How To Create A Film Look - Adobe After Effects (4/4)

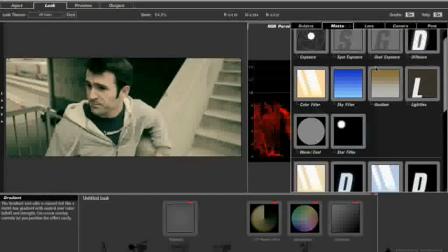One of the last things I'm thinking that's not working here is just that I would very much like to get my customary diffusion in there.
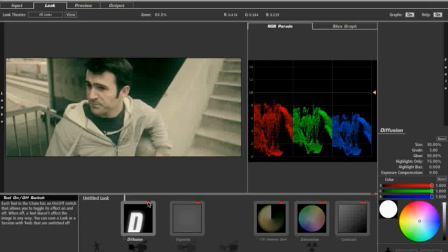Now, again, coming off the truck, diffusion just kind of has this dreamy, alien woman that Kirk is about to bed down kind of a look to it.
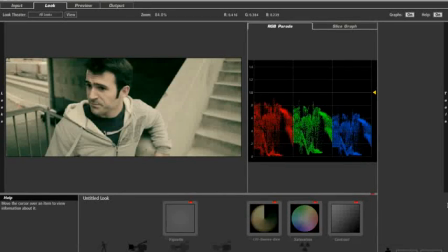But remember that there's a whole host of other saturation presets here that you can use that are,
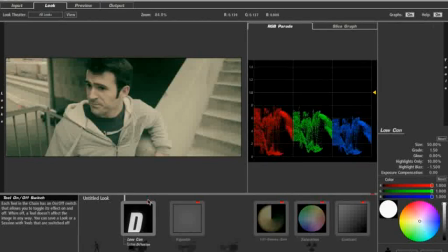one, for instance, just to take contrast out. This is a very broad diffusion that you can just use as a way to remove contrast.
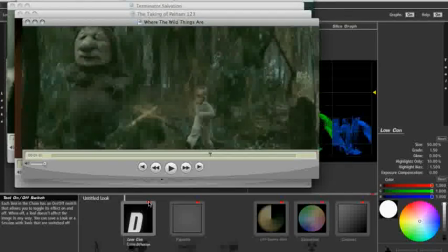And I think that is the effect that I'm missing from this, is just spreading out the light in the way that a contrast-reducing filter on the lens would do.
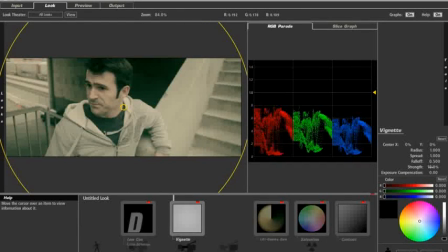In fact, that did such a good job that I am going to increase the strength of my vignette a little bit,
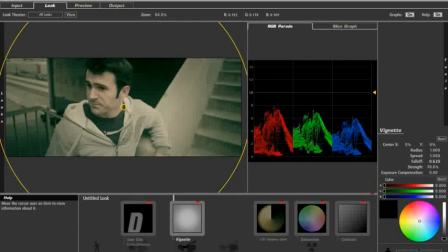maybe not that much, but adjust the fall off to kind of push it out towards the corners a little more. Okay, that's going to do it for me.
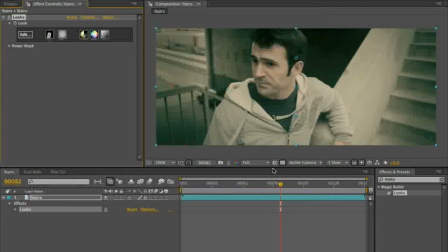So that's my Where the Wild Things Are look, done using both Colorista and Magic Bullet looks.
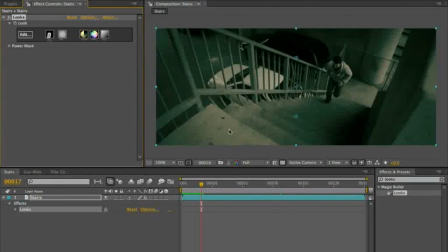I think it worked, but I think when I get to this early part of the shot, Eric's so in the dark. A lot of times when you go for these extreme pushed looks, you find that if you have any variation in lighting throughout your shot,
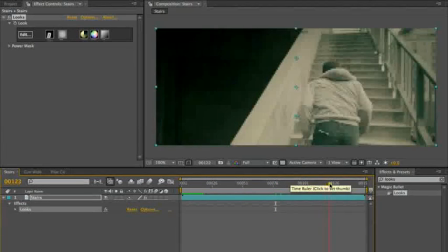it gets really emphasized, So although I really like the way the last part of the shot
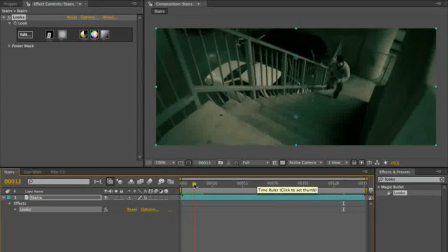looks, it looks very filmic to me and very beautiful. When I get to the early part of the shot, I'm not happy with how Eric looks down there. And that's why I want to show you how Colorista and Magic Bullet looks work together,
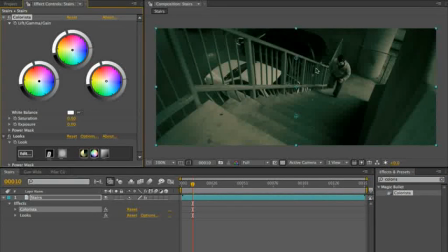because I want to put a little window on Eric here. And I want to be able to animate it.
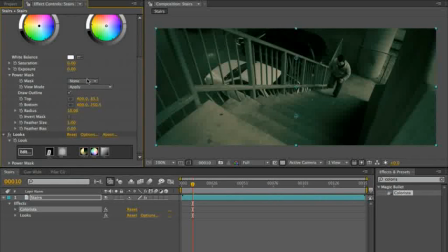And as you all know, because you've told us 100,000 times, you can't animate the vignettes inside of Magic Bullet Looks. Believe me, we hear you on that one. But you can inside of Colorista, which is why they're kind of designed to be used as a pair.
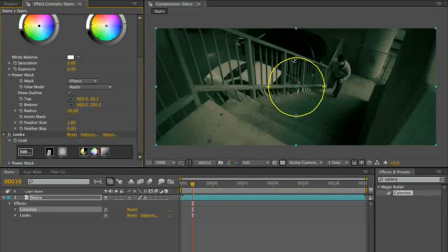So actually, I'm going to use an ellipse for this. We'll just pop that around Eric. And bring up the exposure on him,
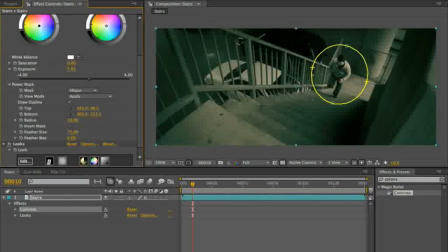and do a 75 feather on that. So let's turn that on and off now. There's that Colorista on and off. So that, in a sort of non-overt way, kind of helps to relight the shot a little bit.
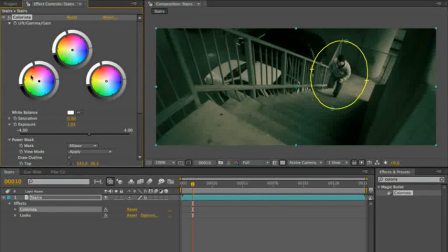And I won't make you endure it, but I could go in
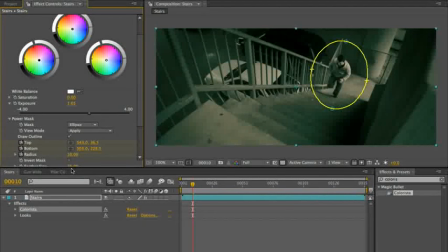and put keyframes on top, bottom, and radius so that I can step through the shot
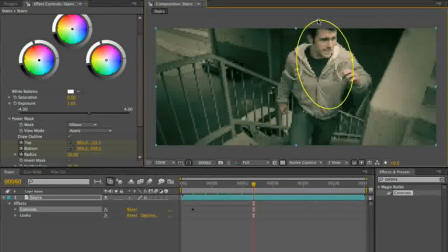and animate that to stick with Eric throughout.
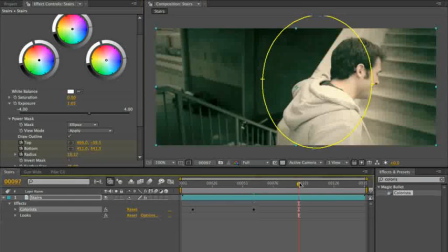And then the other thing I would do is I would probably animate it to kind of turn off by the time he's right here, right?
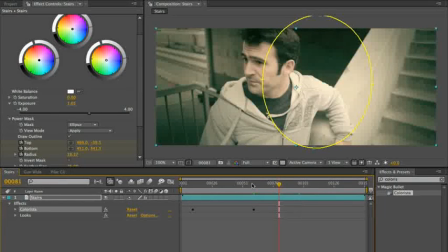So let's just actually do that.
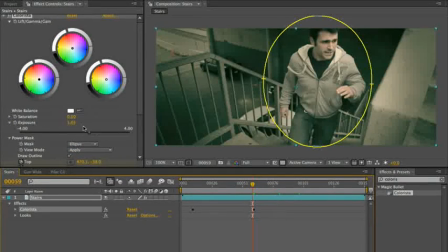Let's turn...
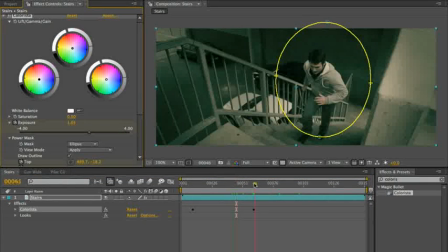So from here, exposure, to here, exposure, adjustment of zero.
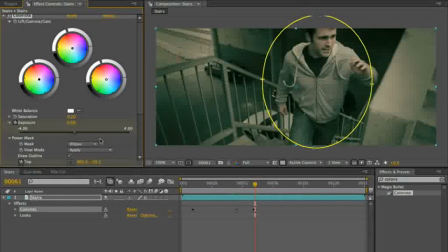Maybe we could let that live a little longer.
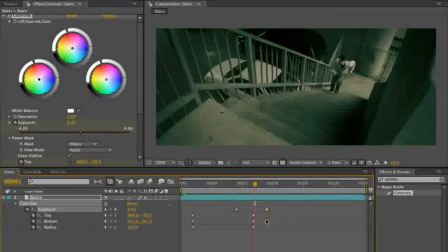All right, so now we've got, hey, guess what? I did make you endure it. It didn't take that long, did it?
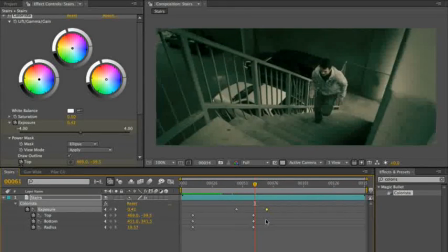All right, so there's Eric relit, coming up the stairs. Let's see if we see any hitches in that animation of that power window.
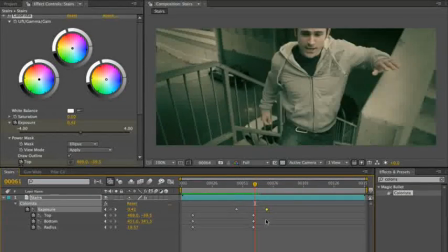Looks pretty good to me. And by now, the power window's gone.
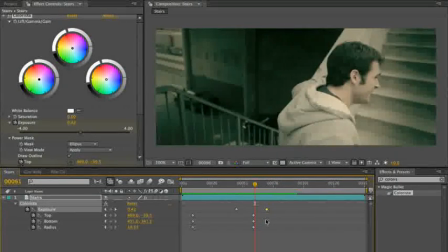And we're back just into our Where the Wild Things Are look for the rest of the shot. Let's watch that. Looks pretty good.
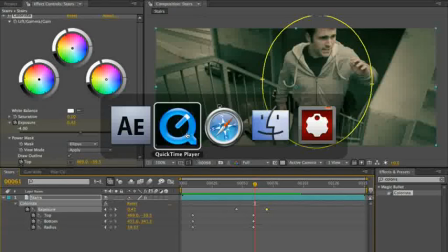All right, well, I hope you've enjoyed this. I hope this inspires you to maybe download some QuickTime trailers from Apple's site.
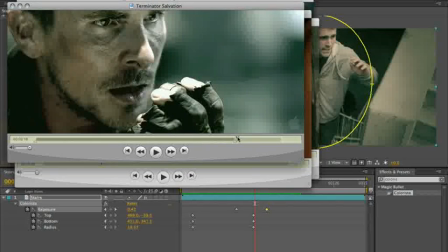It's a great source of inspiration. You can download these things at 1080p. Check them out huge on your monitor and really try to figure out what they're doing. You might be surprised sometimes that you'll see evidence of a heavy-handed colorist at work.